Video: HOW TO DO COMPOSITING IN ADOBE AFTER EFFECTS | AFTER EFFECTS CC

Hello everyone, welcome to Loija. This is me Dave. I'm a filmmaker and a video editor, and in this video we're gonna teach you how to do composition in After Effects without any third-party plugins. So let's start with this scene today.
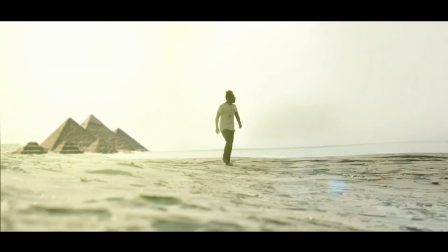[0:30]
Well, as you can see in this sequence, a guy seems to be walking in the desert next to the pyramids, which was actually a scene shot next to the small river.
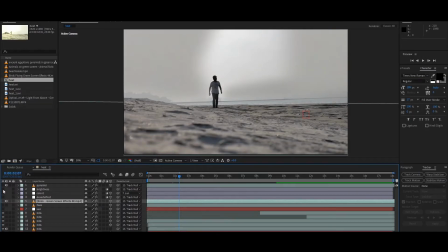[0:39]
We had to make the hills disappear, crank up the brightness a bit, and add flaring surface effects, which you can see in the hot desert surface.
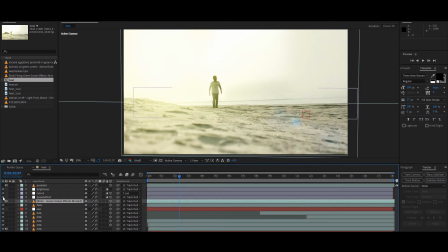[0:48]
We also had to add a sun behind the scene so that the sunlight looked legitimate, and some music to enhance the scene ethically. So we decided to create fake ambience and add elements in this video which would help us to imitate the desert-like scene. So let's start to create this scene from scratch.
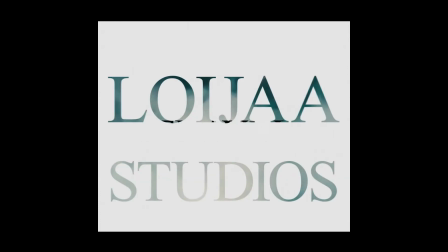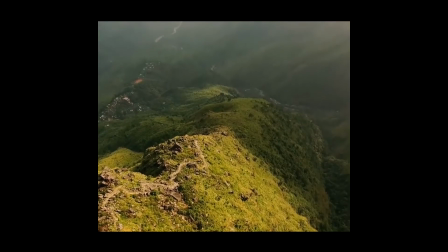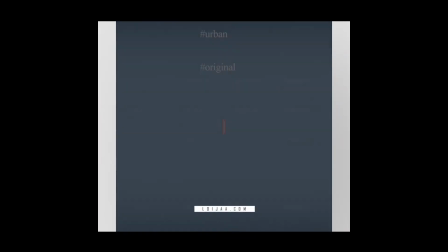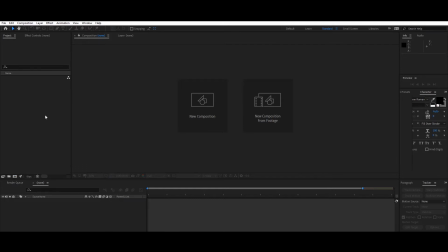[1:33]
So let's start with the video first. So in order to create a composition, we need to create one. Check if the presets are according to your choice. So we're gonna name it desert.
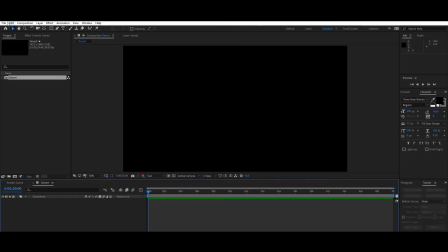[1:49]
Press OK and the composition is ready. Now we're gonna import our clips, our media clips,
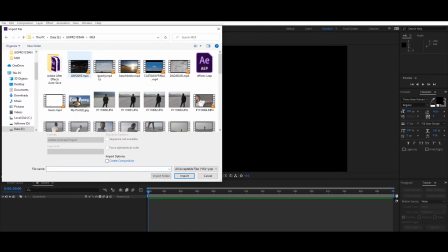[1:56]
and we shot this short movie next to Brahmaputra, and it's a small river, and this is a clip.
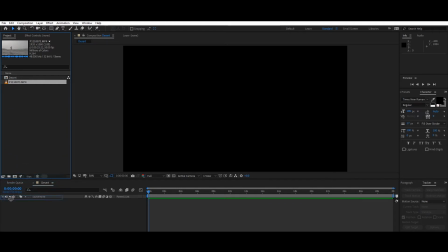[2:06]
And after you find the clip, drag it to the composition, and yes, this is the clip.
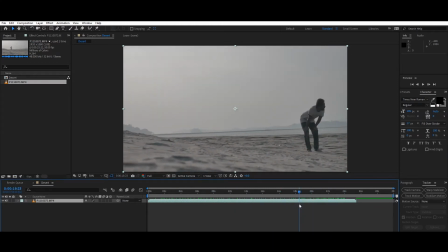[2:14]
So we're gonna turn this regular clip into a desert clip.
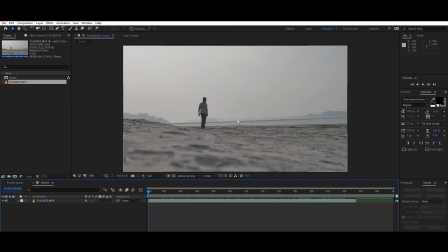[2:20]
So in order to do this, we need to do lots of stuff like make the hills disappear, and we're gonna have to increase the brightness and add some we're gonna have to color grade actually to make the scene look like a desert.
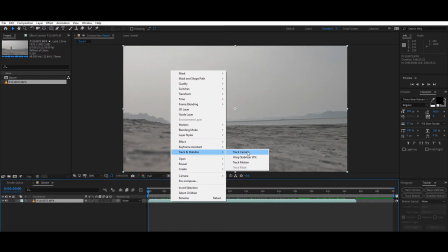[2:36]
So the first part is to
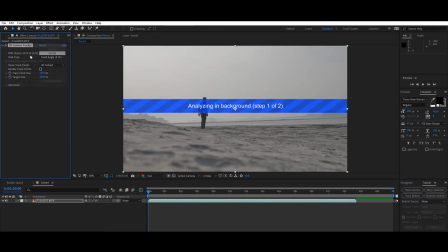[2:39]
track the camera so that all the points in the scene is tracked perfectly. So yes, after tracking, after solving the camera,
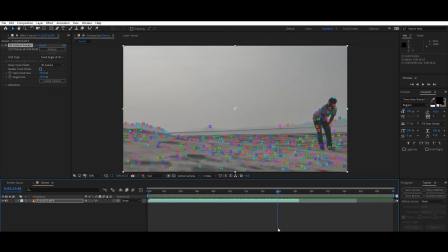[2:51]
we need to check the points which is contiguous in the scene, because some of the points disappears from time to time. So after finding the contiguous points, we're gonna create null and a camera.
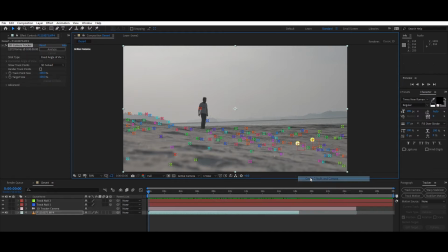[3:04]
So after creating the null and the camera, we're gonna copy a duplicate copy of the main clip, that is the main mother clip. So Control D and duplicate it and
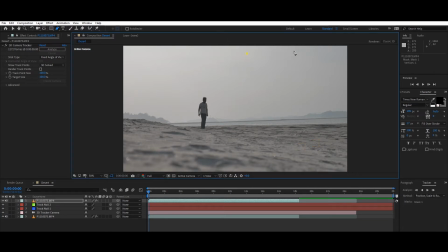[3:25]
create a mask layer out of it. Why we are doing this? To create a duplicate copy of the sky and drag it in top of the hill so that the hill disappears and stays behind.
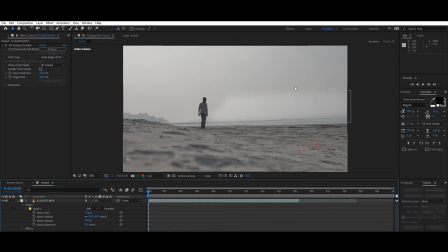[3:42]
We can do this in various ways, but I think taking cropped images from the main scene is more reasonable because the color matches and everything matches,
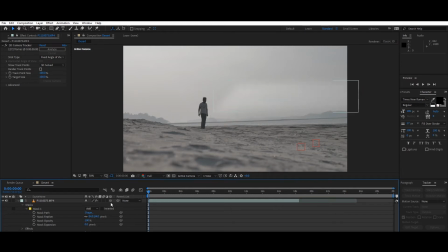[3:55]
and in order to match them, increase the featherness so that it perfectly balances itself. It doesn't look like it's put in front of it, in top of it, or else it would look like a sticker. So after adding the feathers, you can see that it looks quite legit.
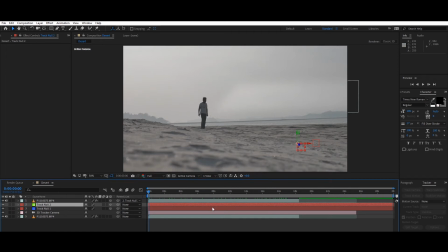[4:14]
It doesn't look like it has been put on top of it.